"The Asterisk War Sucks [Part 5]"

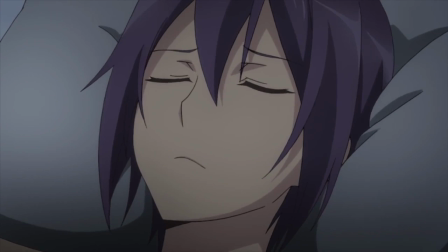(0:00)
Episode 2 is when it really sinks in that the Asterisk War is fucking boring.
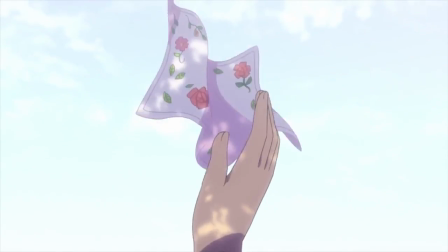(0:04)
Sure, the first episode was boring too, but for a lot of more technical reasons that have to do with pacing and craftsmanship,
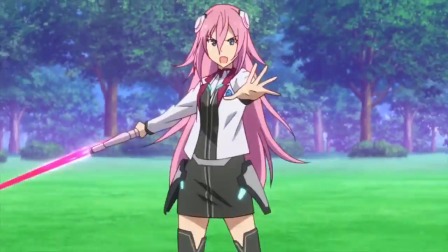(0:10)
it tried and failed to lure the audience in with a bunch of fan service and flashy action sequences,
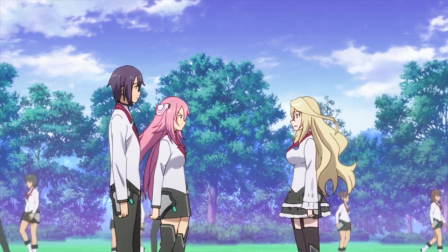(0:15)
and then remembered that it had to actually explain the setting and dumped a shit ton of exposition on us all at once.
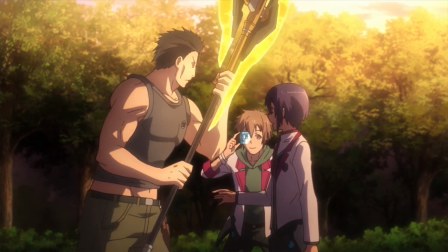(0:20)
But episode 2 is where it starts to become apparent that even if we did have context into who all of these characters are and what they were trying to do from the beginning,
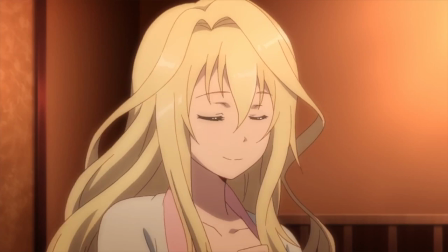(0:28)
then it wouldn't have mattered because they're all fucking boring.
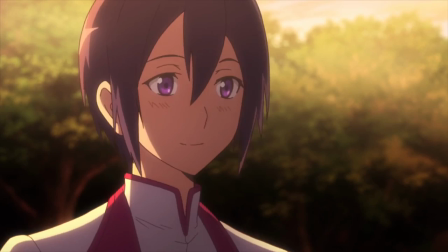(0:31)
I'm not even gonna talk about this scene where Euless explains that she has no friends and then flirts with the main guy like a fucking idiot.
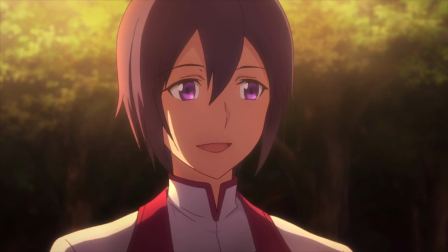(0:38)
Who cares? This entire 3-minute scene only serves to clue us in that Euless and Ayato are going to end up being a pair when they go to the festa.
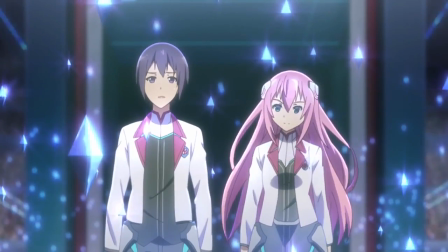(0:45)
The setup is basically beating us over the head with it, yet somehow doesn't call attention to it,
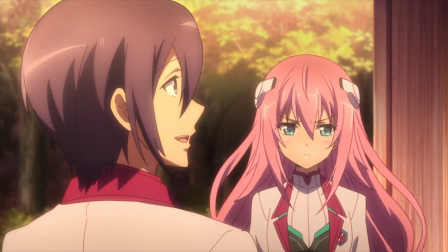(0:50)
as if anyone is going to wonder, oh, who could Euless possibly end up having as a partner?
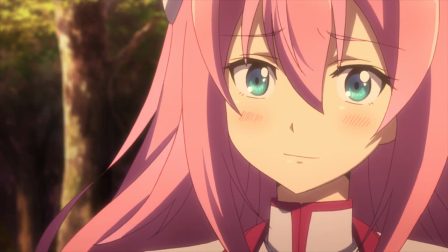(0:55)
This whole show is just like a wink and a nod away from being like a shitty parody of itself.
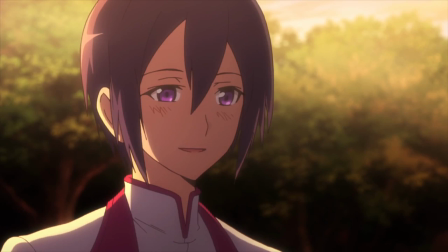(0:59)
Not long after we see Euless laughing at Ayato and he says how he's surprised at her for laughing, she then responds to his greeting at school and everyone loses their shit.
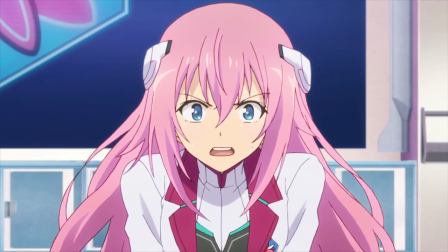(1:08)
I explained this in the last video, but it's really difficult to care about the idea that Euless is changing into a decent person
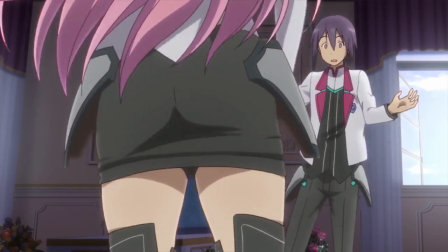(1:15)
when we didn't really know shit about her in the first place and we never really got to see what she was like in class outside of what we were told
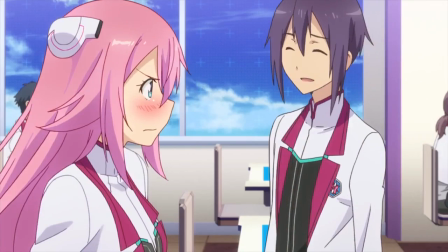(1:21)
during the exposition. Then Saya wakes up. So remember when Ayato didn't sit in the window seat and it was like, whoa, he's not in the window seat.
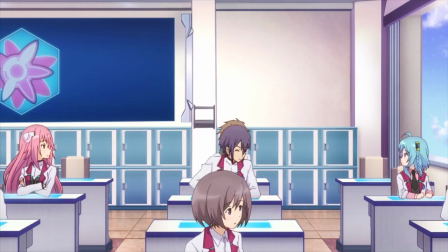(1:28)
Well, that's because they had a more insidious plan in mind. The whole surrounded on all sides by relevant characters plan.
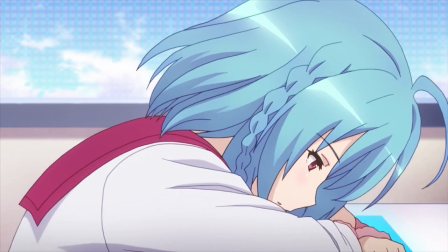(1:35)
The window seat just happens to be occupied by the other character with candy-colored hair, and she just happens to be Ayato's childhood friend for no adequately explained reason.
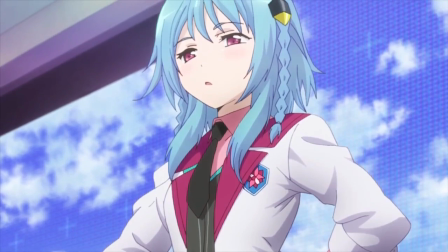(1:44)
How long ago was she his friend? What kind of friend? Where? Were either of them broken up about it when Saya moved away?
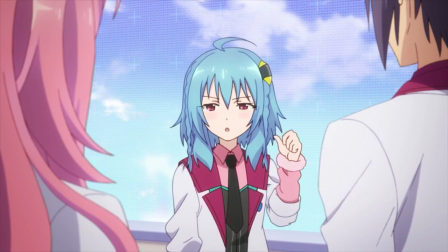(1:50)
Saya doesn't seem to react all that much when she notices Ayato, but like 5 minutes later, she's apparently in love with him to the point that she fights over him.
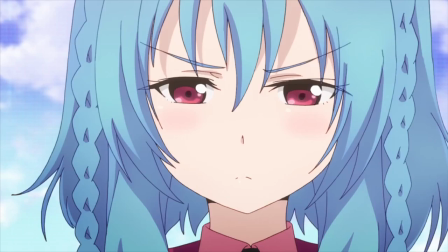(1:58)
Again, it's hard to believe that this show isn't some kind of shitty meta-commentary like Saekano.
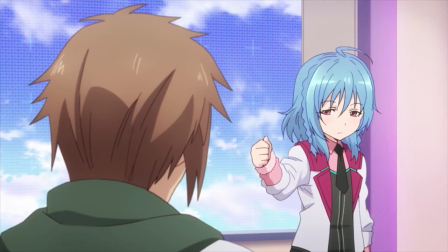(2:03)
Saya says that she has her own motivations for coming to the school besides the fact that her father asked her to,
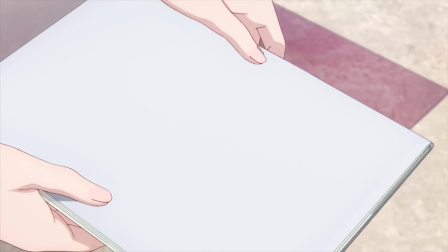(2:08)
but they are a secret, just like every other potentially interesting fact about any of the characters.
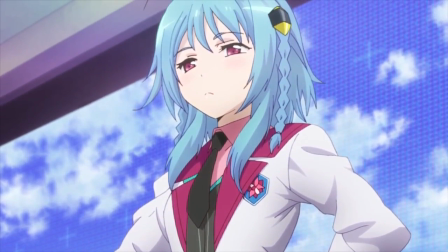(2:12)
You know, typically, when you want the audience to get interested in a character, you start by letting us understand their motivations and personality so that we get invested.
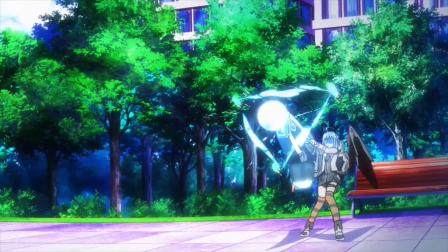(2:21)
And then, when you put them into dangerous situations wherein their careers and lives are at stake, then we feel tense and excited,
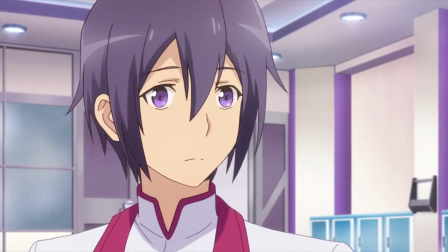(2:27)
teasing us that there's a possibility that maybe one day the character will reveal themselves to be
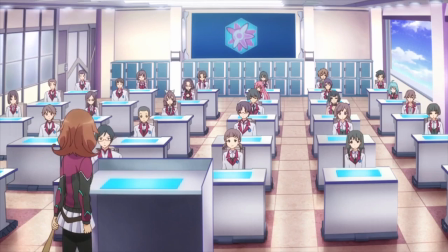(2:32)
interesting only means that the show's gonna be fucking boring until then. When asked about her absence the previous day, Saya explains that she overslept.
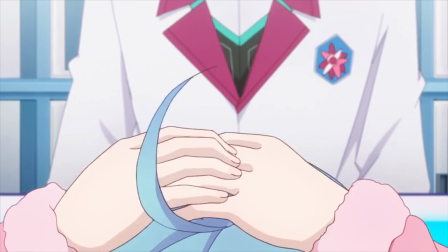(2:41)
I guarantee you that we will never actually see her miss another day of class in the entire series.
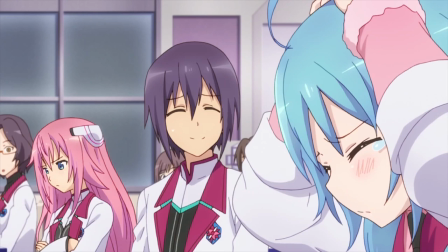(2:46)
I say this because I'm less convinced that she missed class because she's the kind of character that would sleep through class regularly,
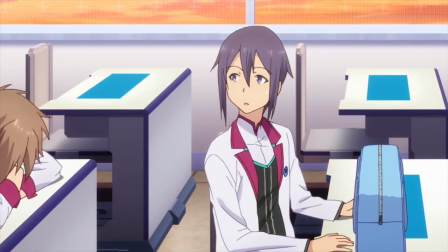(2:53)
and I'm more convinced that the writers didn't want to introduce her during the first episode when they were busy setting up the other characters,
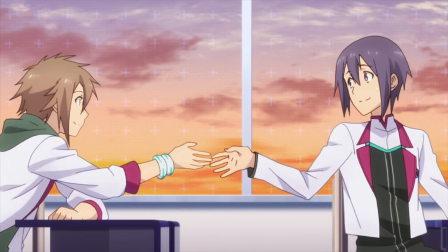(2:58)
and needed an excuse for why she wasn't there during the previous classroom scene.
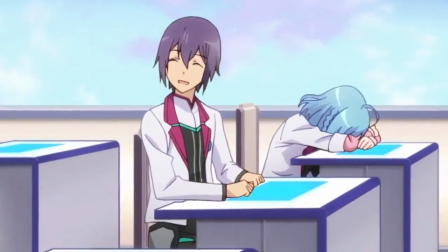(3:02)
Yeah, that's right, the writers are using the character's excuse for why they missed school as their own excuse for why the character missed school.
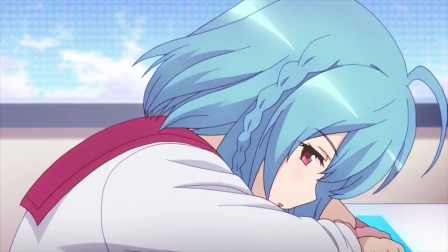(3:09)
If that ain't meta, I don't know what is.
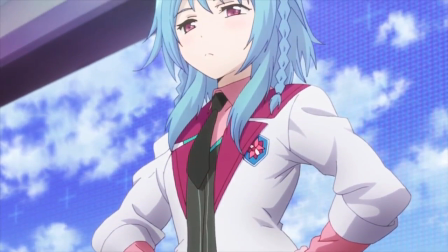(3:11)
You know, I usually love these kinds of deadpan characters, and I appreciate Shiori Izawa's vocal performance, but Saya just is not all that endearing.
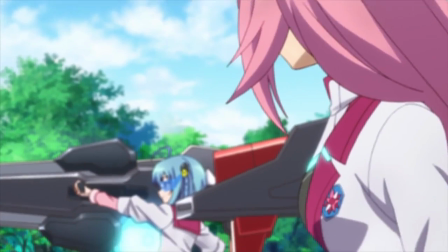(3:20)
For a deadpan character, she's not that deadpan, and for a mimetic comedy character, she's not that cute or funny.
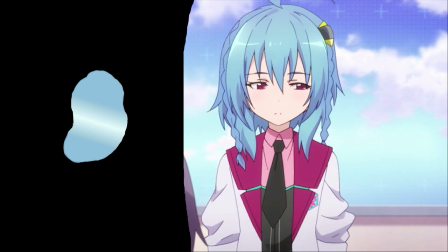(3:26)
I can't stand the way the gradients in her hair look, or the random mishmash of colors in her accessories. So, her hairpiece is yellow, but the cuffs and undershirt are pink, and she's also got a tie.
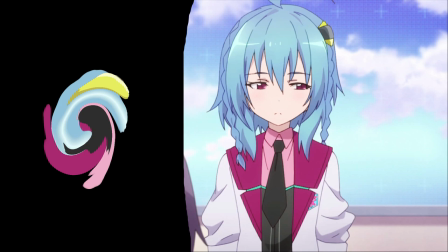(3:37)
I feel like the pink or the yellow would have worked with her blue hair individually, but altogether it's just kind of a clusterfuck, and the pink undershirt just looks terrible in general.
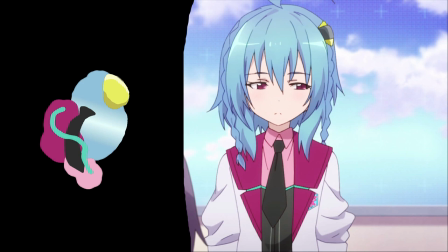(3:45)
Not to mention that all of it clashes with the bright green line in the middle of the uniform.
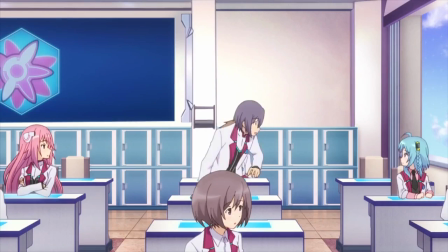(3:49)
I should have asked this back when Classmate Guy was introduced, but why the hell is the dress code so flexible in this school anyways?
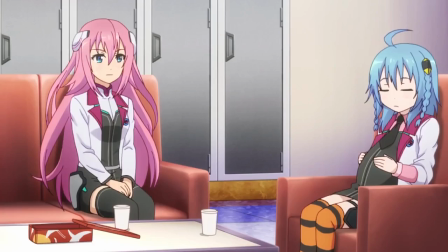(3:55)
What's the point of having uniforms if you can just change the uniform? Ever since Hibike Euphonium, my tolerance for this shit has been rapidly decreasing.